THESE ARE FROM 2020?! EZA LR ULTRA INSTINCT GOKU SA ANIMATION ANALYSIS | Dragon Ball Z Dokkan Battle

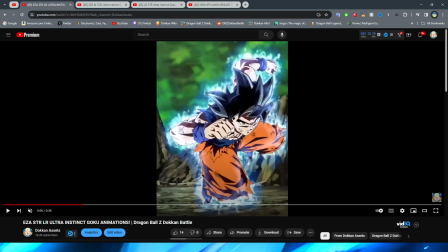(12:26)
There is almost no wind up for this, which would be cool if obviously this was remade. They would probably do that. However, I will say they do a good job of kind of making it
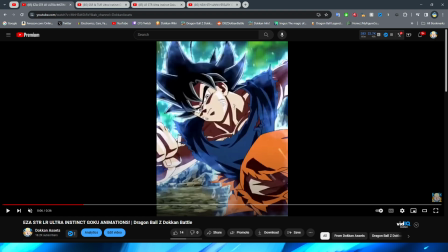(12:38)
still feel natural because they have the implied motion be off screen, right? You don't see Goku's leg move, but you kind of assume, oh, it's in this position because it was moving off the screen. So I think in that regard, they did a good job for the, you know, what they were doing at the time.
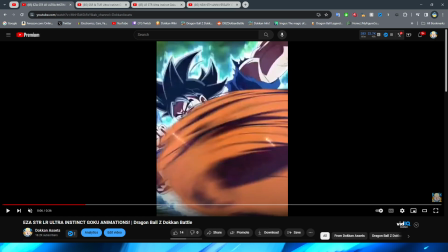(12:54)
And having this little, you know, blur, obviously, to represent the leg flying at Kefla is very, very cool.
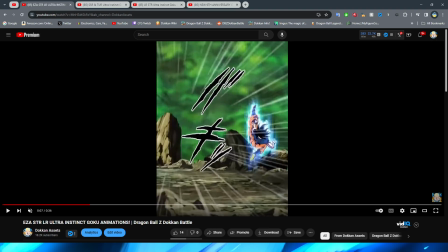(13:00)
And then, of course, you have this very nice kick up, right? I love the little bit of residual movement that Goku has on the kick. Makes it feel a lot more fluid and a lot more impactful, right? Again, the aura in this section is straight cooking.
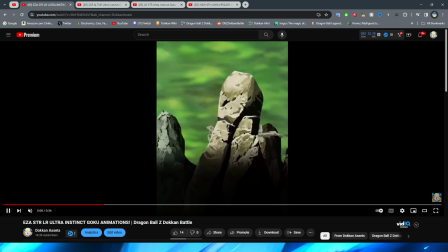(13:13)
We have the enemy fly through a bunch of rocks here, which looks all right. You know, nothing too crazy, but obviously it don't look bad.
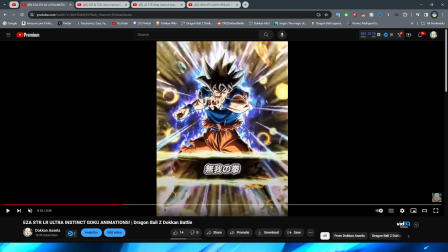(13:19)
And we then transition to the card art. Fantastic card art, by the way. Love all the little explosions in the background, too.
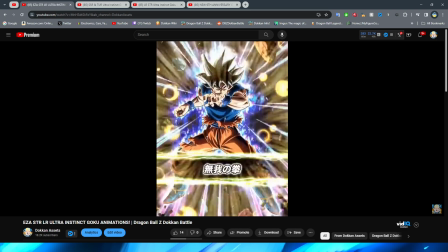(13:25)
So cool. Of course, we then have Goku grip his arm, right?
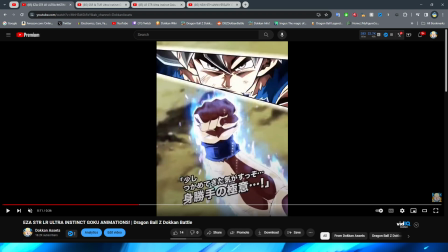(13:30)
Which, this is basically just a PNG shaking, but I think what's more impressive here is, again, the aura, dude.
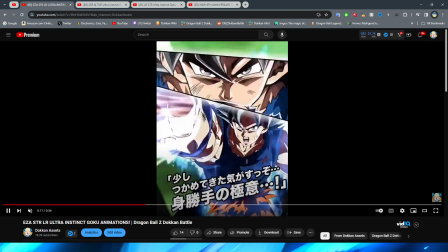(13:35)
It just looks so good. We have Goku bring his fist back and then punch forward.
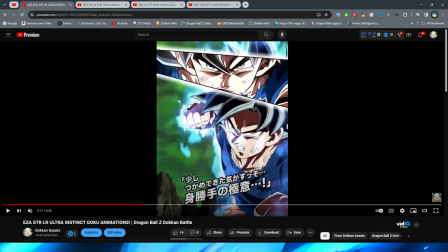(13:40)
I will say, Goku's face looks a little bit weird here, but I'm going to chalk that up to, you know, when we watch this in a second.
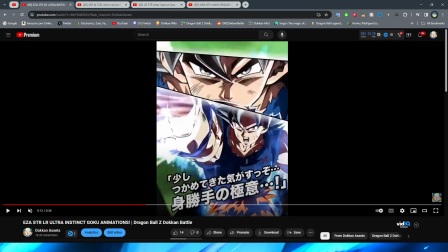(13:46)
The, you know, references to the anime here obviously being a little bit weird. But I do like, obviously, the little air effect.
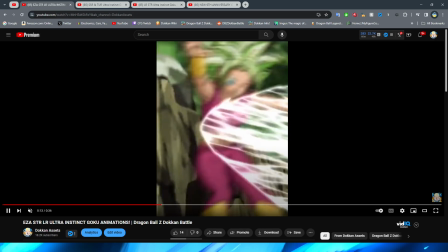(13:54)
I think they do a good job of animating that, right? And obviously, this flies towards the enemy before giving them a little bop and obviously having them go away.
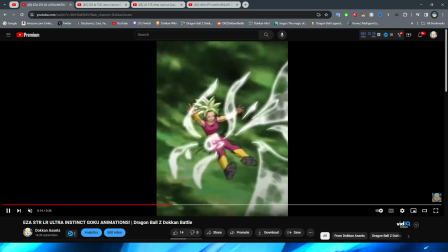(14:01)
I love this way that that dissipates as well, the kind of like little effect that they have on the air as it sort of explodes.
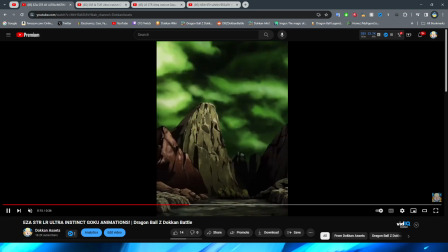(14:08)
The enemy, of course, flies into the rock, and I believe that is the end of the 12 key, yeah.
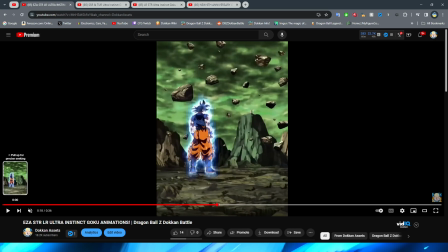(14:18)
So what is really interesting, by the way, that I've actually never noticed about these animations is they start the same way. The 12 key starts here, right? It all starts with this little Shadow the Hedgehog reference for you. With Kefla and Goku standing there, right? Obviously this would be the other enemy sprite, but you get the point.
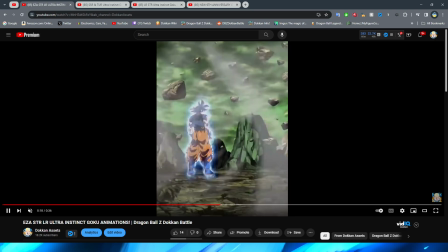(14:37)
And then for the 18 key, it's basically just like the landscape has been broken and the wind is going everywhere.
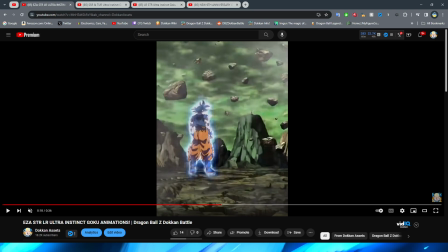(14:44)
It's kind of interesting because it's weird that they just take it directly from the 12 key, but at the same time, it's still cool because it's just like another shot to be in there.
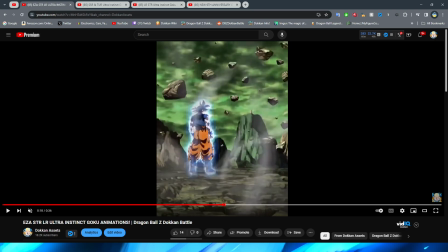(14:57)
But I feel like this animation could have just started with the Kamehameha being formed.
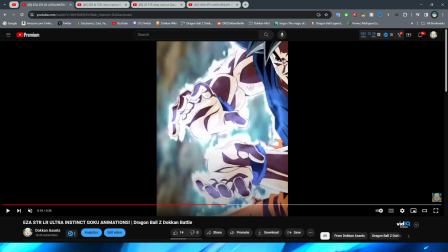(15:02)
Like, I feel like they didn't need Goku standing there, you know? Like, it wasn't necessary. I mean, it's still a cool inclusion because it's just more animation, but like,
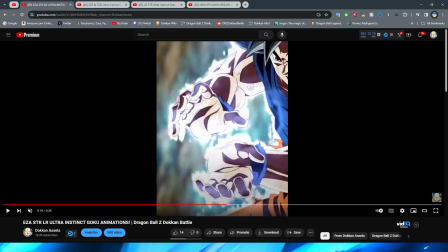(15:16)
I almost feel like for the 18 key, it would have made more sense because now this kind of feels like an alternate universe of like,
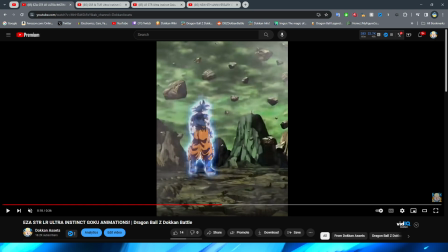(15:24)
what did he do after this? Or if they wanted to do this shot, they should have done it from a different angle. It's so weird because it's something that's like, I don't dislike it. It's one of those things where like, if I could ask, you know, a Bandai / Akatsuki employee on why they made this decision from a creative standpoint, I want to know.
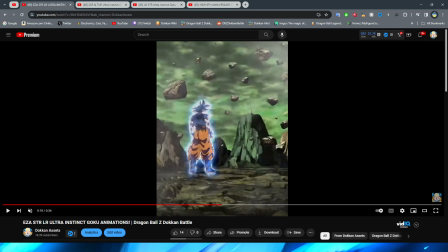(15:43)
That's my point in talking about this specific piece.
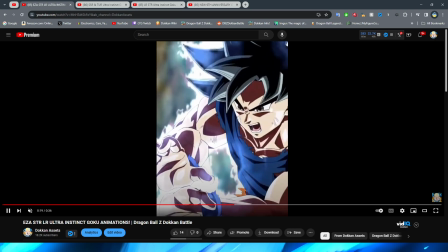(15:46)
Anyway, Goku forming the Kamehameha looks pretty good, obviously with his hands coming together, the hair moving, right?
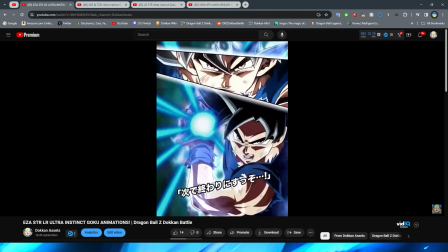(15:53)
And they have some pretty nice movement on his arms actually moving back, right? To form the actual blast.
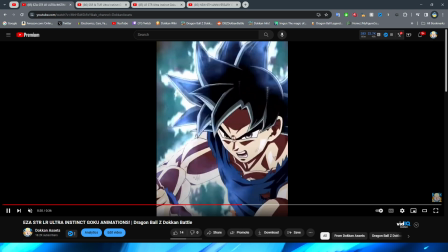(15:59)
I will say, again, his face does look a little bit weird in this whole section, but again, we're going to take a look at that in a second when we look at the full animation.
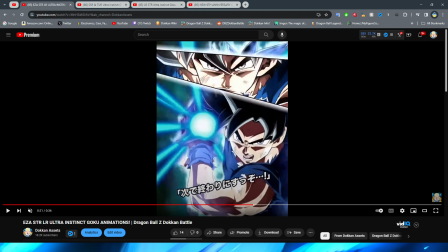(16:08)
I will say, I do quite like how for the end section here, right, when the Kamehameha is being formed,
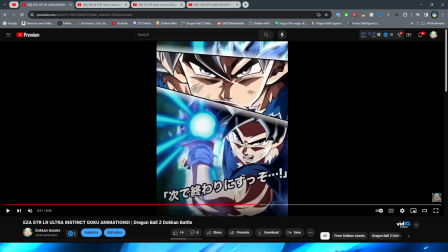(16:15)
right, you can actually see that the light on Goku here becomes a little bit more blue kind of as it pulls back,
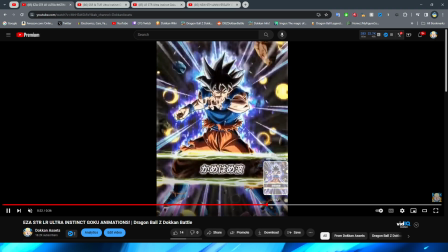(16:21)
which is awesome, right? Obviously, lighting is always very cool when it comes to these Dokkan animations.